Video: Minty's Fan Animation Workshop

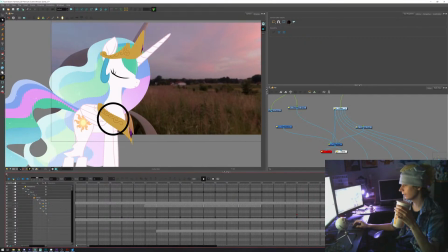69:43 They don't need to be, so the camera just pulls and rotates.
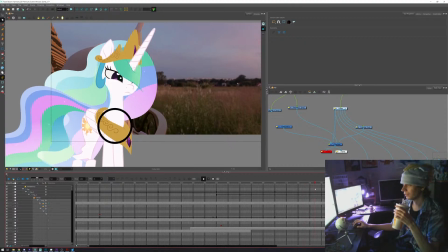69:51 one thing that kind of bothers me with that shot is the entire timing of the shot
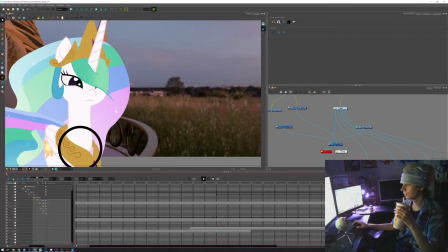69:56 is all driven by the background plate because of the nature of the shot.
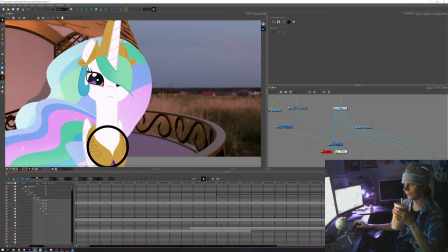70:03 So I had to actually figure it out myself before actually doing anything.
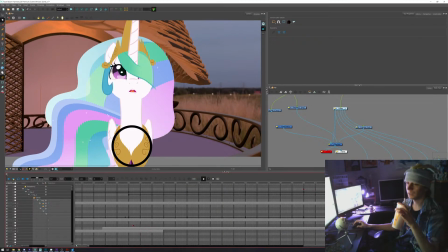70:12 It was nice as well because the end of the shot, instead of keeping on that shot, just cutting quickly, I actually held on the shot for a bit longer.
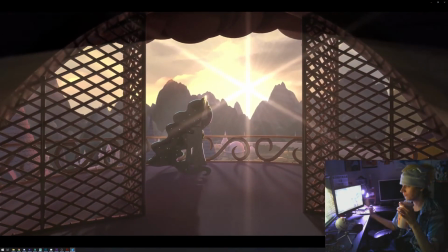70:22 So you look at that shot and then you have the camera that just pulls up,
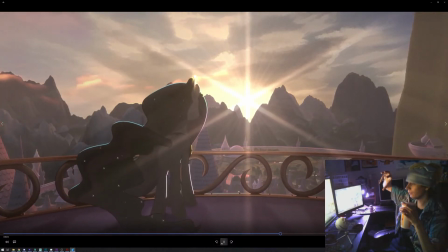70:27 just really slowly tracks in, then rotates in 3D space.
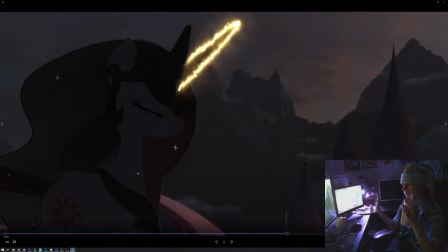70:36 And yeah, there's some stuff that's still broken about it. Looking back, I could have done it better, but you know, it's the past.
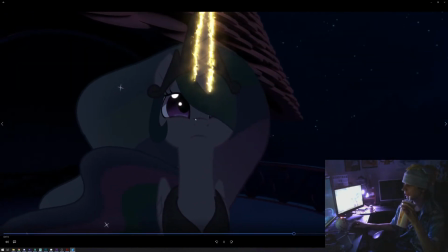70:47 And it's kind of funny because the way that I did the muzzle piece,
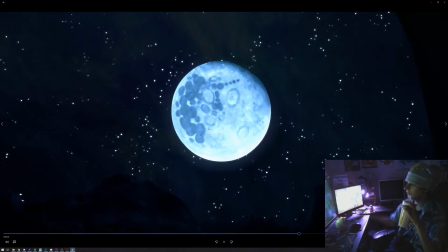70:55 I basically had one line that is just tweened with shape tweens to make it work.
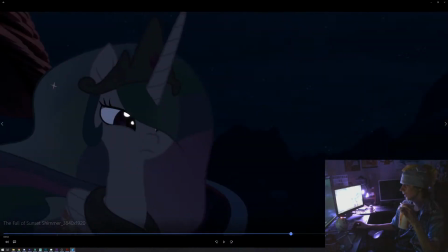71:01 And yeah, it was quite interesting as well because you see the sun just sets,
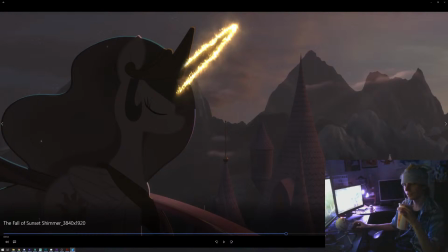71:09 and it was quite interesting because Canterlot just goes outside of a frame for that.
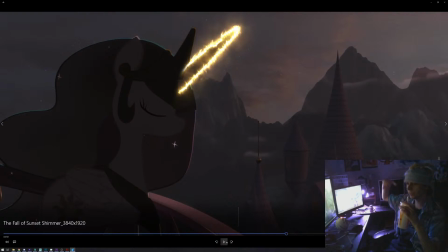71:13 And as it goes outside of a frame, I don't have to worry about the direction of the light changing. I just have to worry about the direction of the light changing on this.
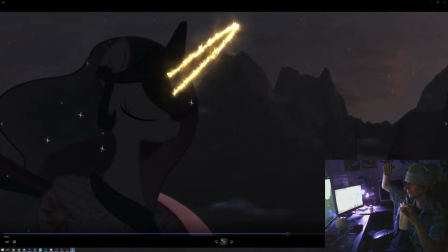71:21 And then you just have the stars just go out. And as they go in.
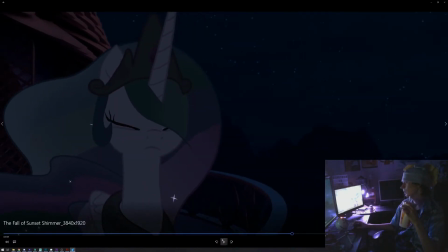71:28 You see, oh, it's night. Looking back, those stars could have been brighter, but that happens.
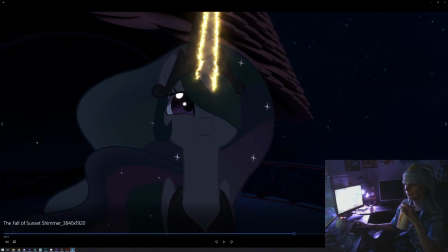71:38 And you can see as well with the lighting inside, there's the fact that all those contact shadows were a nightmare. One of the techniques I used back then, when I realized how grainy the indirect lighting would be, I realized, well, let's blur the indirect light,
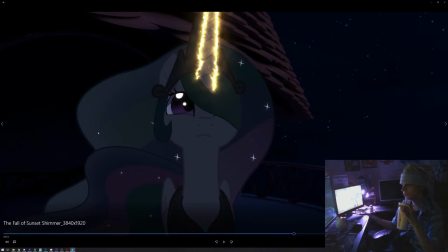71:56 just work, and kind of help to pull some kind of look out of it. You can also see the tiles that are basically just one tile that is looped around. They don't look the best, but you don't look too much at them. You just complete the whole thing.
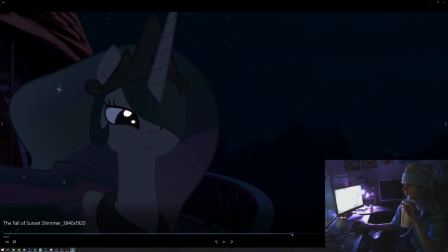72:12 And she goes, and as she goes up, you can see a bit the movement where she just goes, no, and you see her head just moves a bit left and right. The fact that the rig is
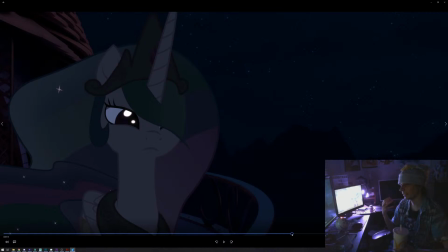72:24 2.5D with those layers and all, the fact that I could actually have the head rotate like that also helped a bit to add some dimension to the whole thing.
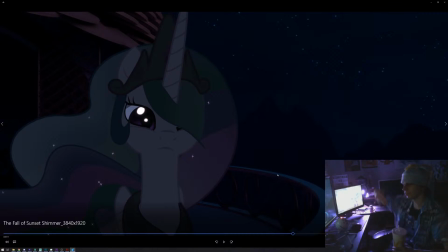72:33 Also, one cool thing is that since the layering 2D stuff on top of 3D stuff, you have some pieces that don't line up the best. The fact that this piece here with the railing doesn't actually cover up in the frame, I didn't have to worry about that part at all.
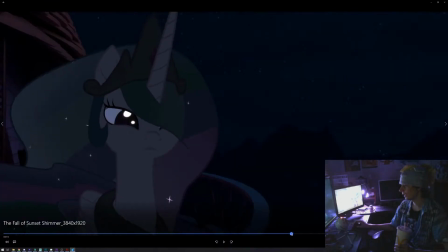72:51 The only masking thing I had to worry about is previously in the shot,
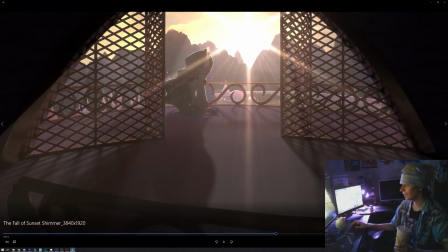72:56 where we have that part of the railing that kind of goes over her, and that's it.
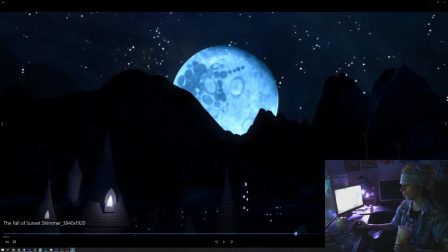73:06 Originally, one of the things I wanted to have was to have a camera that just pulled up as it continued, but I realized, well, it kind of gets a bit old. Like, you get it. Like, the camera turned around her, she's sad. You don't need to hammer it up,
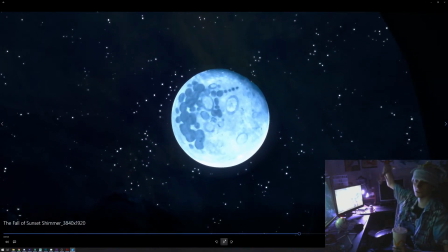73:24 and you have the camera just moves up, because then at that point you see from her point of view as she looks up.
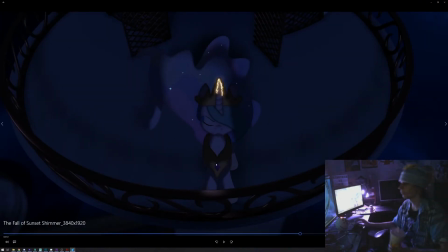73:31 So it's a lot of implied movement at that point. You get the movement where she goes, and actually I could actually show that shot.
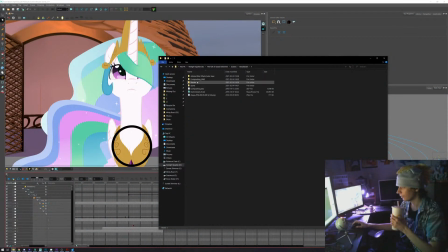73:43 I think it was this one. There we go. Scene.